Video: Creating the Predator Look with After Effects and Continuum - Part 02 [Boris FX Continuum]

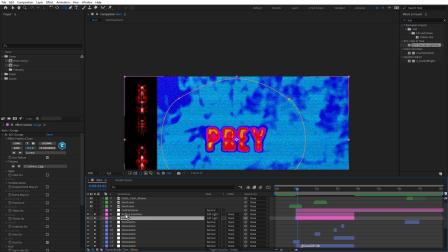1241s
Above that, we have the rolling Scanlines, and this is using BCC Scanline. But for this one, I've increased the thickness to 200, so these are really thick lines.
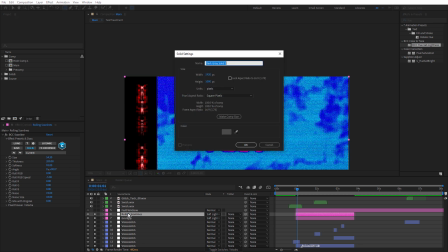1251s
Let's just create a new solid, Control or Command Y.
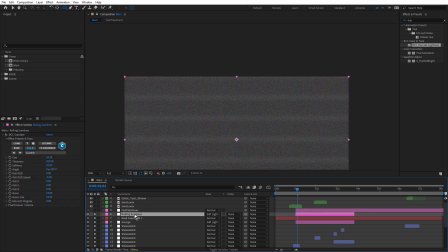1258s
And now you can see that more clearly. Notice how the roll RGB speed is -5. So that's just moving these bars really slowly vertically, and also adding a bit of extra noise.
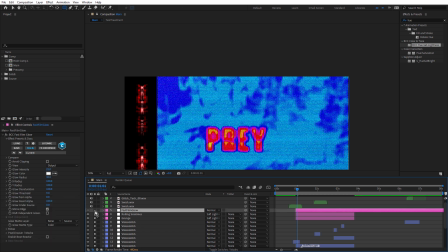1274s
And above that, we have BCC Fast Film Glow for a nice filmic glow.
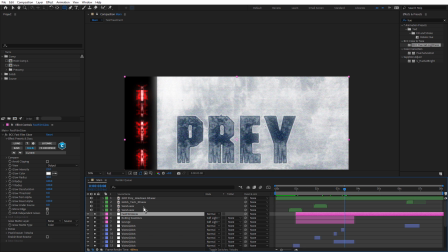1281s
And finally, I should just mention the audio. Now, I was very lucky to have our very own Ben Brownlee volunteer to do the audio for this. He did the main audio, but very late in the game, I did actually add a couple of swishes just over these transitions, and also a little bit of glitch over that final bit of video glitch as the text cuts off. So let's just quickly review what was covered in these tutorials. First of all, I created the prey look by using an EPS that I traced in Illustrator, and that was done using BCC Extrude EPS and BCC Rock.
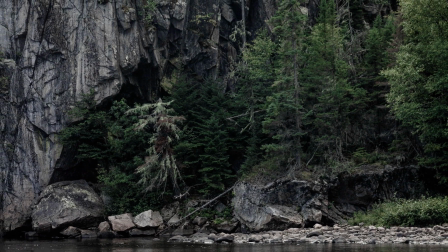1314s
For the cloaking look, I used a stock photograph, cut out some of the trees and moved them in Z, and animated a camera to give that a bit of parallax. I added a bit of BCC fog, and created the displacement look on the text using BCC displacement map and BCC edge lighting.
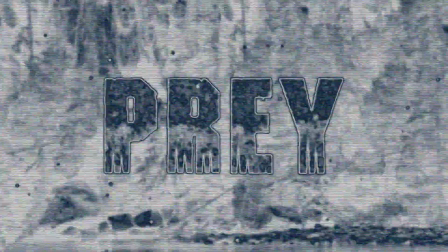1330s
For the thermal look, I used Colorama with a little bit of BCC+Blur and BCC Posterize, a bit of particle illusion to add some movement into the background, plus a variety of BCC transitions.
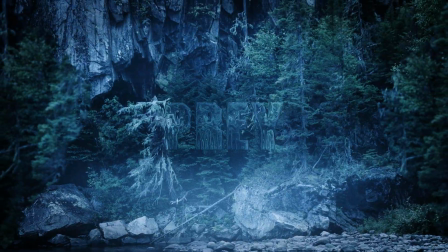1341s
The basis of the heads-up display was particle illusion, and I used loads of BCC+Video Glitch to give it that overall glitchy look.
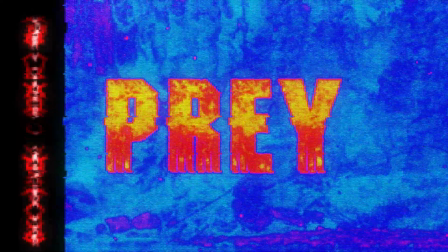1349s
Then finished it off with a little bit of finessing using BCC Grunge,
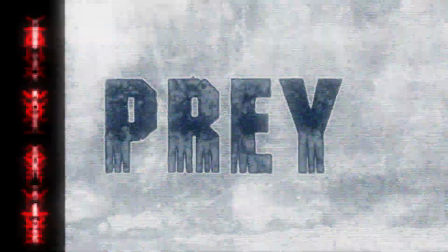1353s
BCC Scanlines for those rolling scan lines, and BCC Fast Film Glow.
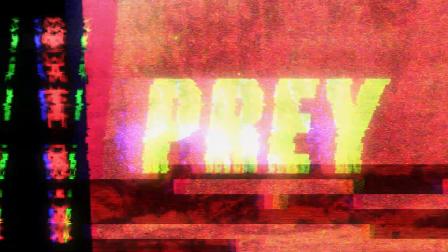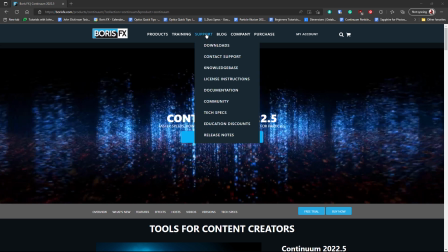1366s
So hopefully you found that useful. If you're not using Continuum, you can download a demo at boriseffects.com,
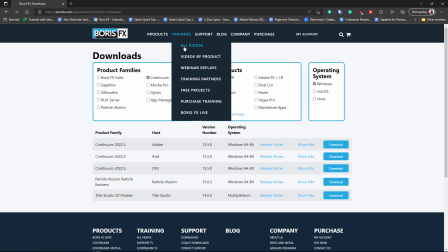1372s
where you can also find a range of tutorials to learn how you can include Continuum into your workflow.
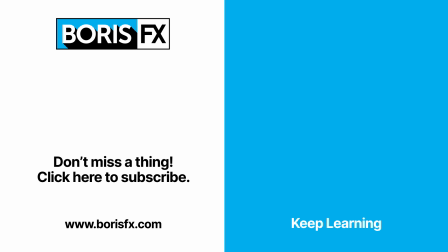1377s
For now, this is John Dickinson. Have fun, be creative, and I'll see you in another tutorial.